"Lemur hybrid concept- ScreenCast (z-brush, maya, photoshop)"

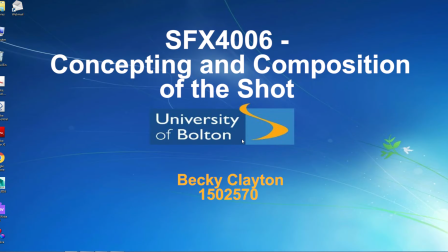Becky Clayton, Concepting and Composition of the Shot, ScreenCast.
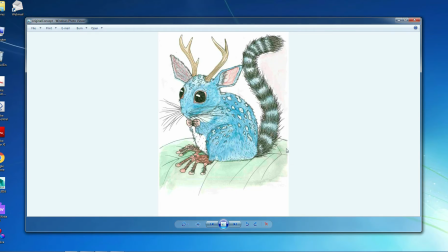My original design concept was a hybrid creature mixed between a mouse, a deer and a lemur.
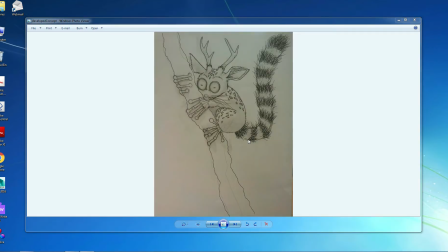My main inspiration came from dark fantasy movies such as Pan's Labyrinth and Tim Burton's Alice in Wonderland. After speaking to the tutor, he encouraged me to develop my concept more based on my movie inspiration, so I changed the overall presence of the creature.
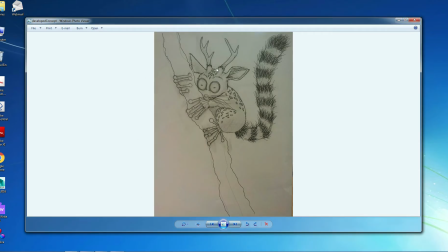I also changed the composition of the image, moving the creature higher up to give it a more menacing appearance.
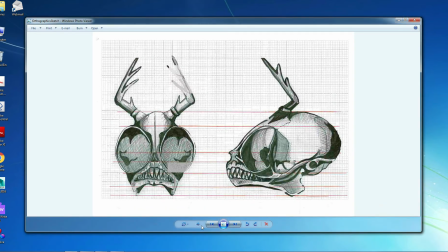I then drew out some orthographics using reference images of tarsier skulls and deer antlers because this was the closest to what I wanted to create. I wasn't completely happy with the height of the antlers or the shape of the skull,
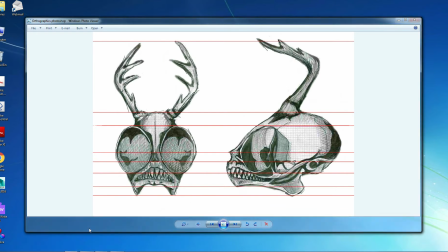so I then moved it into Photoshop and edited it, and this is the edit. I used the lasso and feather and then warped to pull out the antlers and sketched on top to fill any gaps. I also used filter and liquify to push any parts forward that I wanted to stretch,
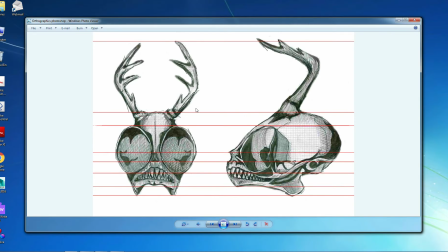and added an alpha and a black brush to remove any of the smudgy areas. Saved these two images separately and then moved them into ZBrush.
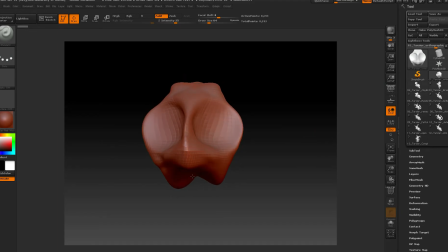I formed the basic shape of the skull on ZBrush using the Move tool, the Smooth tool and the Clay Buildup tool, and basing it off the orthographics.
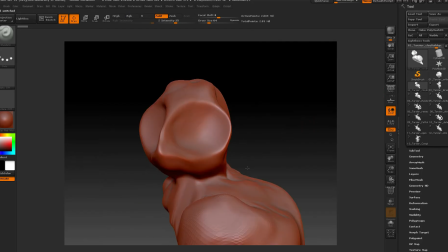I then built up muscle layers using reference images of tarsiers and cats, which was the most similar body shape to what I desired.
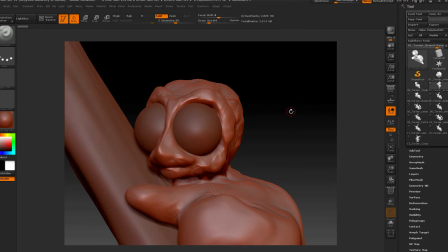At this stage I then inserted the eyes and a tree branch. I then added ears and other appendages and antlers.
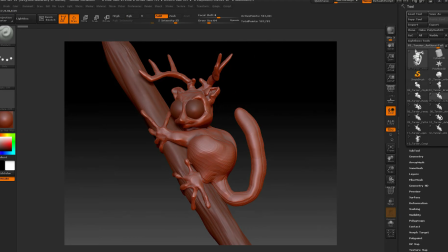I recalculated the pixels to prevent any holes in thin areas such as the ears and any distortion. I also used inflate when the areas were getting riskily thin, particularly around the ears and the fingers.
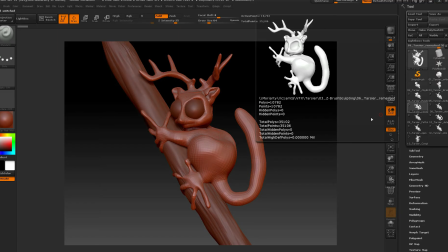Once I had got to this stage, I was ready to remesh, and as you can see there was an issue with the toe connecting to the body.
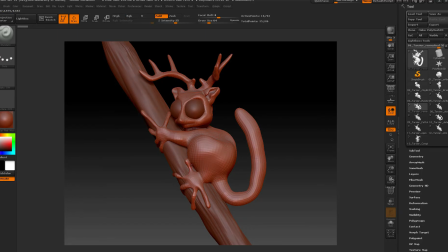To fix this issue I transferred it into Maya, deleted the faces that were connected and used the bridge tool and the append polygon to create a new toe.
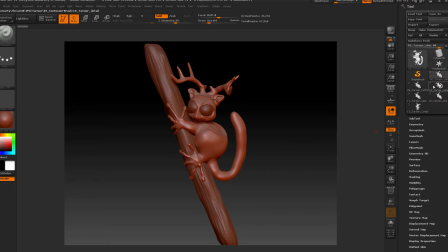Once the toe was created, I then moved up the subdivision levels, adding fat folds,
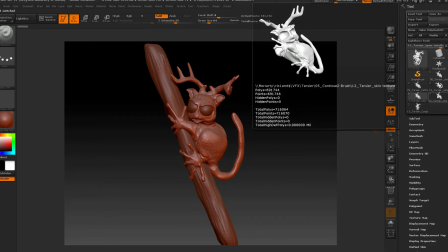detail, and getting more and more detailed each level.
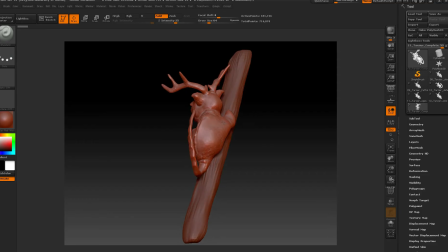I'm happy with the completed design. I feel it gives the menacing appearance that I desired from my concept designs.
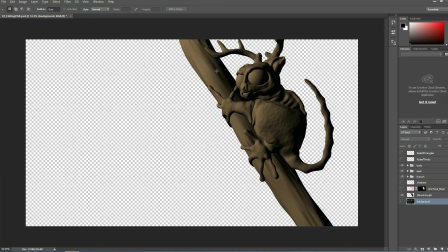So this was as soon as the creature was transported into Photoshop. The first thing I did was added a background.
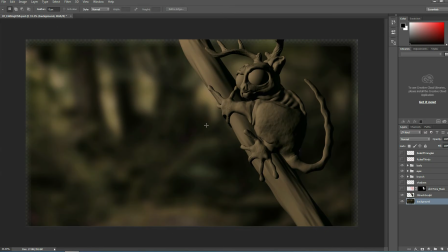I blurred the background and brought the saturation down to create a more menacing feel. Also did this to add a depth of field, simplify the image, limit the focus to purely my creature, and diminish any detail in the background that might have been a distraction.
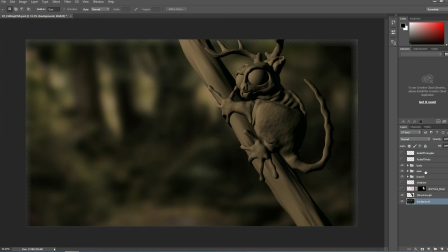To prevent destructive editing, I used a lot of layers so that I could then remove a layer if I didn't like the effect that I'd created. The first thing I did was mask off the body of the creature so that I could then use a skin tone. This made it a lot easier to colour the creature and also prevented me from going onto the background.
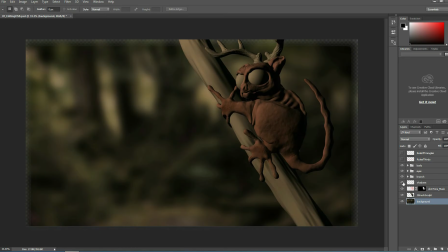I then added some shadows over the top of this, added a few layers of texture to the branch. I didn't feel much more than this was necessary because it matched the background in colour scheme. I then built up 10 layers of colour and detail in the eyes to create a 3D effect.
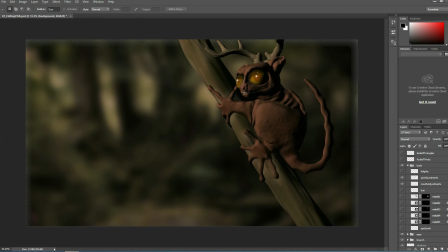Finally, I made a few adjustments to the mouth as I thought it was a bit too extreme and I wanted a more mouse-like appearance. I also added highlights, hair, which you can see when I'm closer up.
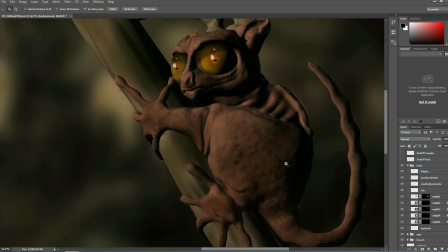To create this natural looking effect on the skin, I imported an image of a rusty piece of metal.